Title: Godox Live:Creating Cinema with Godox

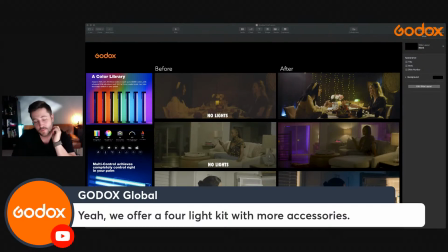1243s
So there's the 4-light kit that I was talking about there that if you wanted to check those out, they have them in the TL30s and the TL60s, I believe. So I just wanted to, wow, cool. From South Africa. Nice. Thanks for tuning in.
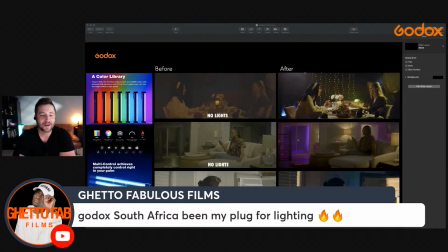1259s
Appreciate you. I'm over here in North America right now, so really appreciate Africa tuning in.
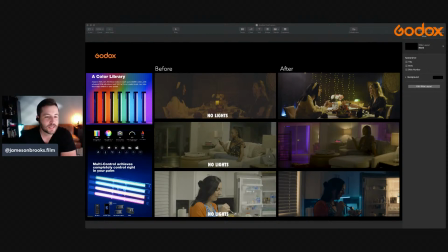1267s
Okay, so back to some of these images. So once again, let's just talk about this one right here. And so this is just the house lights on, and that's what it looks like without any house lights whatsoever. But I will say what's important is that what I generally do is I use practicals that are in scene.
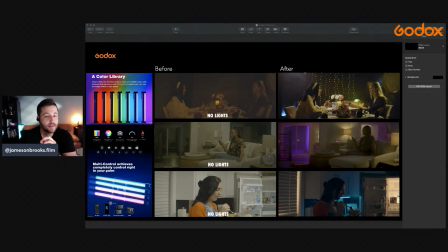1286s
So practicals are like this lamp, and this little neon right here. So by using these as our like basically foundation of lights, we use the other colors to complement everything else that's happening within the environment. So since that's like a yellow warm tone, that's a yellow warm tone.
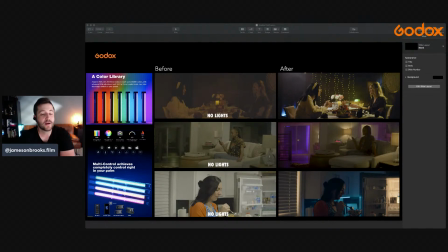1304s
This was a pink. We use the pink of this the little love sign right here, and we're really able to add some depth all throughout. So think of lighting as lighting in layers, and so that's what's really great about using lights like LEDs is that you can use all the different colors,
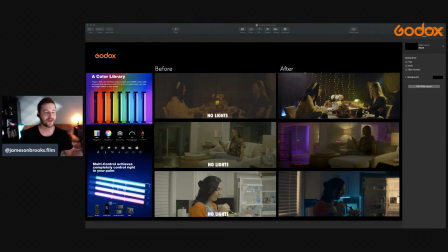1320s
and you can just keep going and going and going all throughout your environment all the way back. And so that's basically what we did here. Is we just wanted something to make that pink come to life, but also have it complement everything else within the scene.
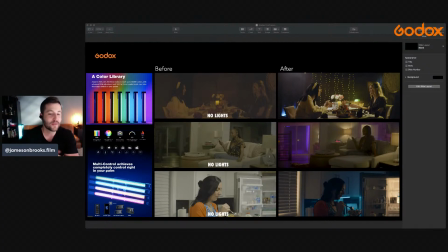1332s
And so we're actually hiding, you can't see it right here, but speaking of a TL30, I'm hiding a TL30 right back here.
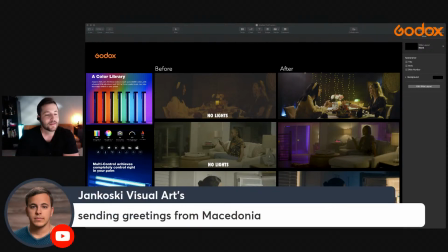1340s
So just wanted to, hey, thanks for tuning in. Macedonia, awesome. Thanks for tuning in. Yeah, I would definitely say, yeah, add as many of these lights as you can to your Christmas wish list because it's coming up,
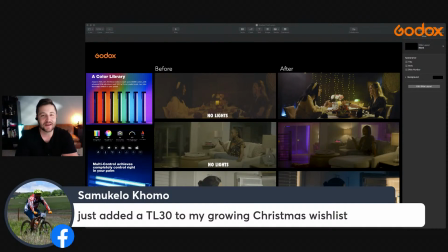1358s
and so it's not like what better time to get a hold of some new lighting than during Christmas.
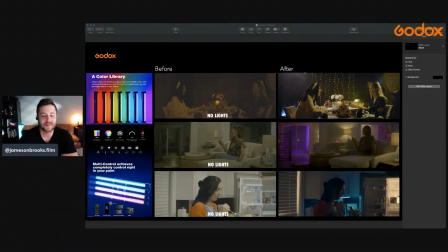1363s
So
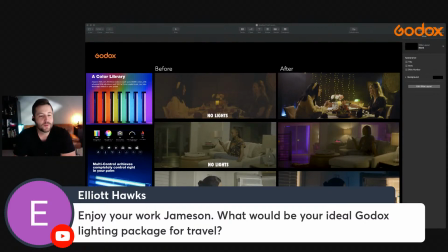1367s
hey, I appreciate it. Enjoy your work, Jameson. What would be your ideal Godox lighting package for travel? So um, definitely,
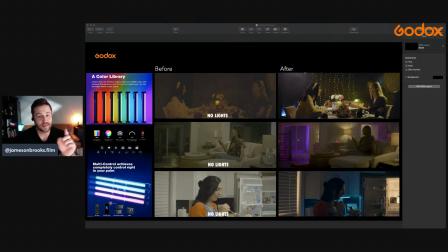1378s
I'll talk more about more lights, but definitely this 4-pack of TL60s for sure. They're small. The kit doesn't, it's not that big at all. TL30s are great too. And I generally use a light called the ML60 for any kind of travel.
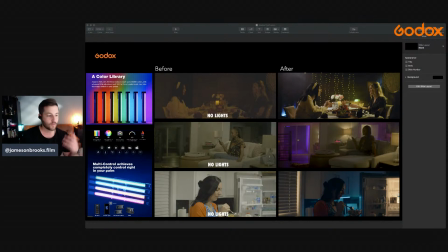1395s
So if I have to have a carry-on and I'm on a plane and I just want a light just for whatever it is I'm shooting, just as a backup or something, I'll have an ML60, which is a handheld. You can actually hold it with your hand, and it's battery powered and it's super bright.
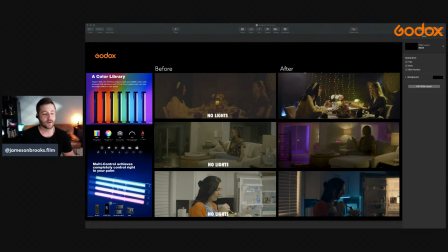1411s
So that, and then I have a Godox UL150. I'm going to keep going. I'll talk more about all the lights that I have in my kit, but I'm just trying to think of something for like a run and gun shoot. If you're one man banding it, or you're shooting it like a run and gun situation, these tube lights are awesome for run and gun just because you can do so much with them.
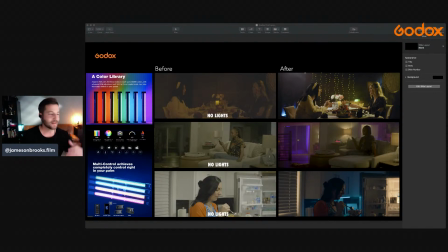1431s
I mean, they can be your key light, they can be a fill light, they can be a backlight, they can be an accent light. I mean, you can put them anywhere within your environment, and they are amazing. So hopefully that kind of helps answer that question. And so I'll go ahead and talk about this one right here, this frame.
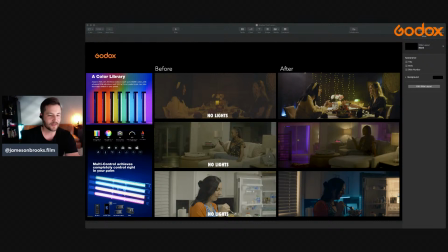1449s
So it's just a girl in a kitchen eating a bowl of cereal. So it's not very exciting, but maybe maybe it's dramatic. Maybe she's like deep in thought, and she is going through something, and you wanted to make it a lot more dramatic. So just by adding 3 TL60s to our scene.
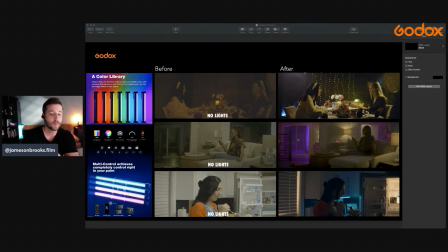1467s
So I have a TL60 I placed in this fridge, and this is a warmer tone, like a tungsten tone I put on here inside. I just literally set the light inside the fridge and open the door, and it was that easy. And then this one, this is a TL60 that's under here.
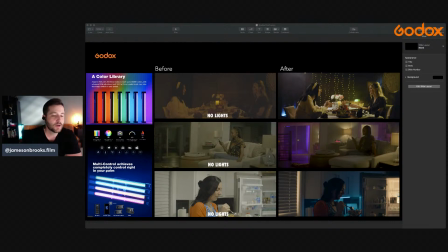1483s
And what this is doing, I went with that tone because that blue is complementing that yellow right there. So it's just kind of a good combo, and I just kind of liked the way it was looking.